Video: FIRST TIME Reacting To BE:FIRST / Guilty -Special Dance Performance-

Hello everybody and welcome back to my channel. Today I'm very excited because a few days ago BeFirst blessed us with a brand new special dance performance video for us for their song Guilty, which is off of their newest comeback album. And what's really exciting about this is they did a little 360 reality audio type of ordeal with this, which means that it is very essential that if you want to get this full experience, go ahead and put on headphones, earphones, whatever you got, and it'll probably be a really, really cool experience. So if you haven't done that for the first time around, whether you want to do it with my video that you're watching right now, or if you want to go watch it on your own time again, go make sure you put on some headphones, some earphones, and really get the full experience. But let's not waste more time, guys. Let's go ahead and dive straight in. So here we go.
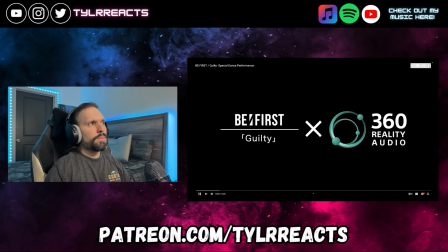Yeah, see, put headphones on and enjoy an immersive experience. Yeah, yeah. That's what I did.
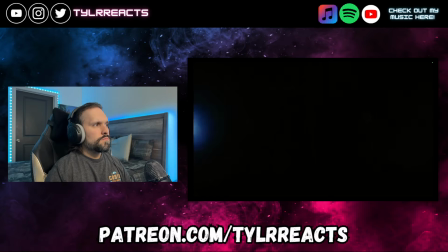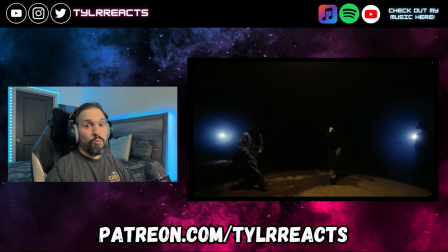(1:10)
Whoa.
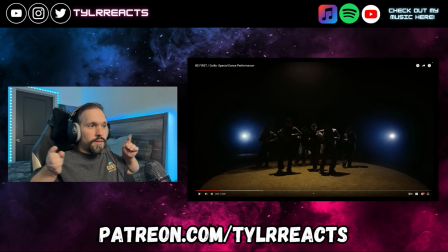(1:16)
That right off the bat was wild. It sounded like they were literally, like, walking into the video for me. Like, it sounded like they were walking, like, from, like, the sides of my room. And they were going to walk, like, right in front of me, basically, to start this performance. That was wild. You guys got to hear this stuff on the earphones or headphones. That was such a cool experience.
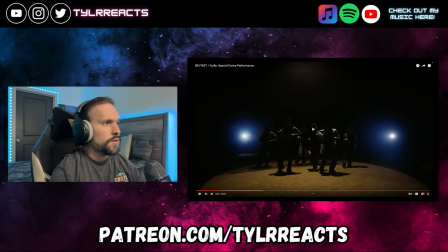(1:35)
Okay. Wow.
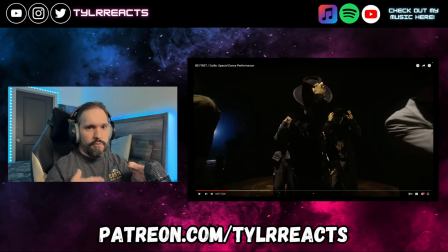(1:43)
That's really cool. I love that they added in, like, every little, like, aspect of this so far. Like, most time when you do, like, a dance performance, it's like, they'll cut out everything except for the music and just, like, you only hear just the music, but this time it sounds like they're gonna actually keep everything that is
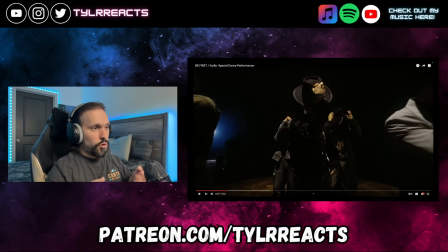(1:59)
happening in the real, like, world at this moment in the video too, and then plus adding on the music. Oh, this is gonna be cool.
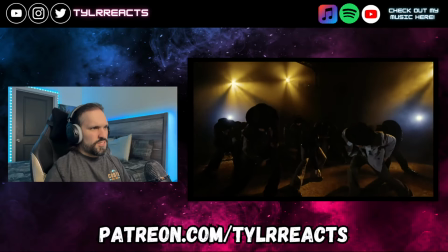(2:10)
Oh yeah, this is a great song. Dun dun dun dun dun dun dun dun dun dun.
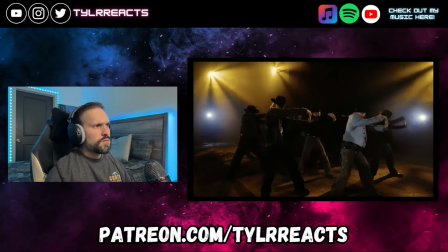(2:16) Yeah, blood at the safety.
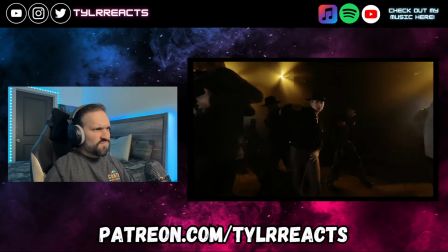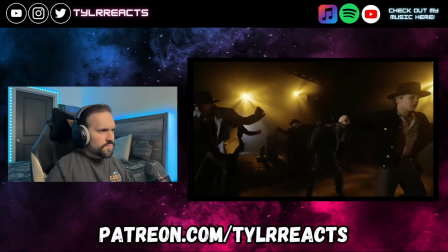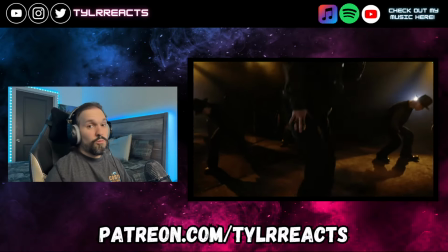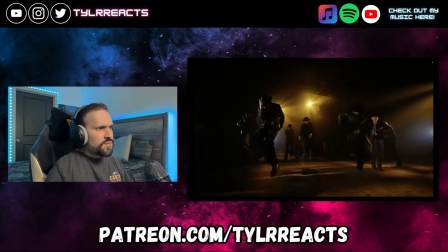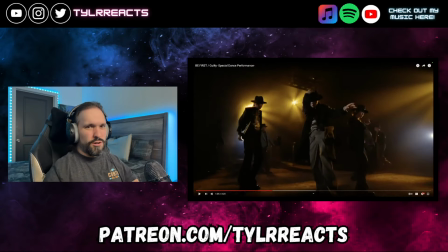(2:44)
Whoa. Oh, that was cool. I love that little move when he went forward like this. It kind of like shook the camera. Like if he like punched something, like it would like kind of shake the camera. So he's like, ooh, and then like shook it. That's sick.
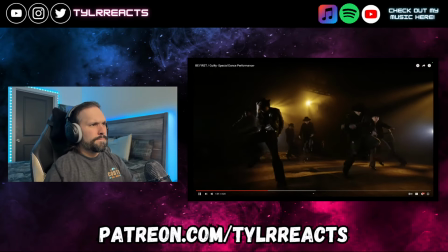(2:55)
Oh my gosh, let's do that again real quick. Watch. Shake.
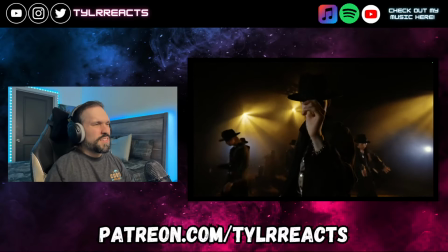(3:06)
I love this, like, detective look they got going on.
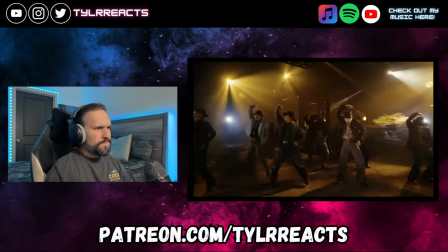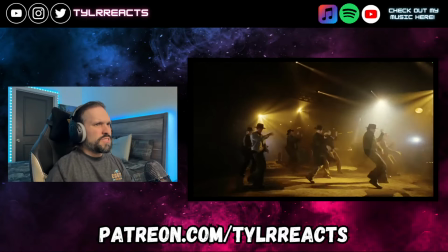(3:14)
I love how it's, like, they're kind of, like, on a stage with lights and everything. It makes it feel like we're, like, getting, like, a personal, like, up-close, like, concert experience.
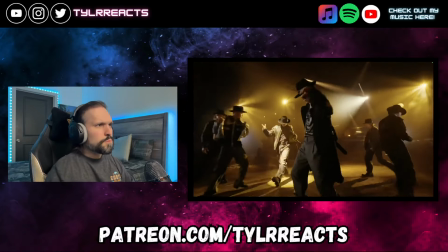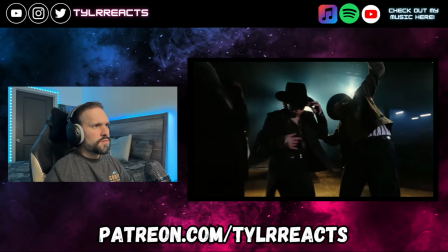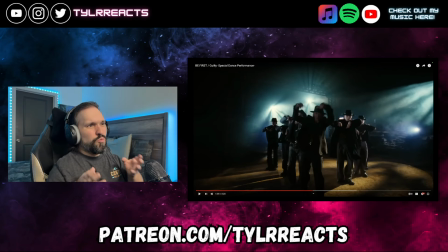(3:37)
What's really cool about these guys is I feel like the way that they do their like dancing and their choreographies is very much like they're telling us a story almost. Like you can see like how many like zoom like ins and zoom outs and like little like cuts in between scenes that they're doing and like how like they're like almost like dancing
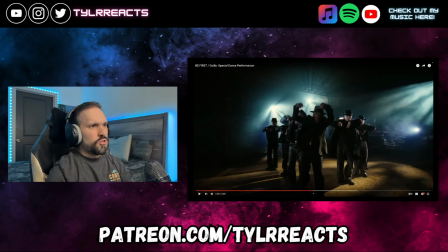(3:55)
into the screen and how they're like each move kind of corresponds to like certain beats and whatnot throughout the entire
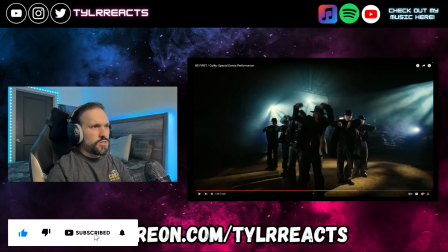(4:03)
song.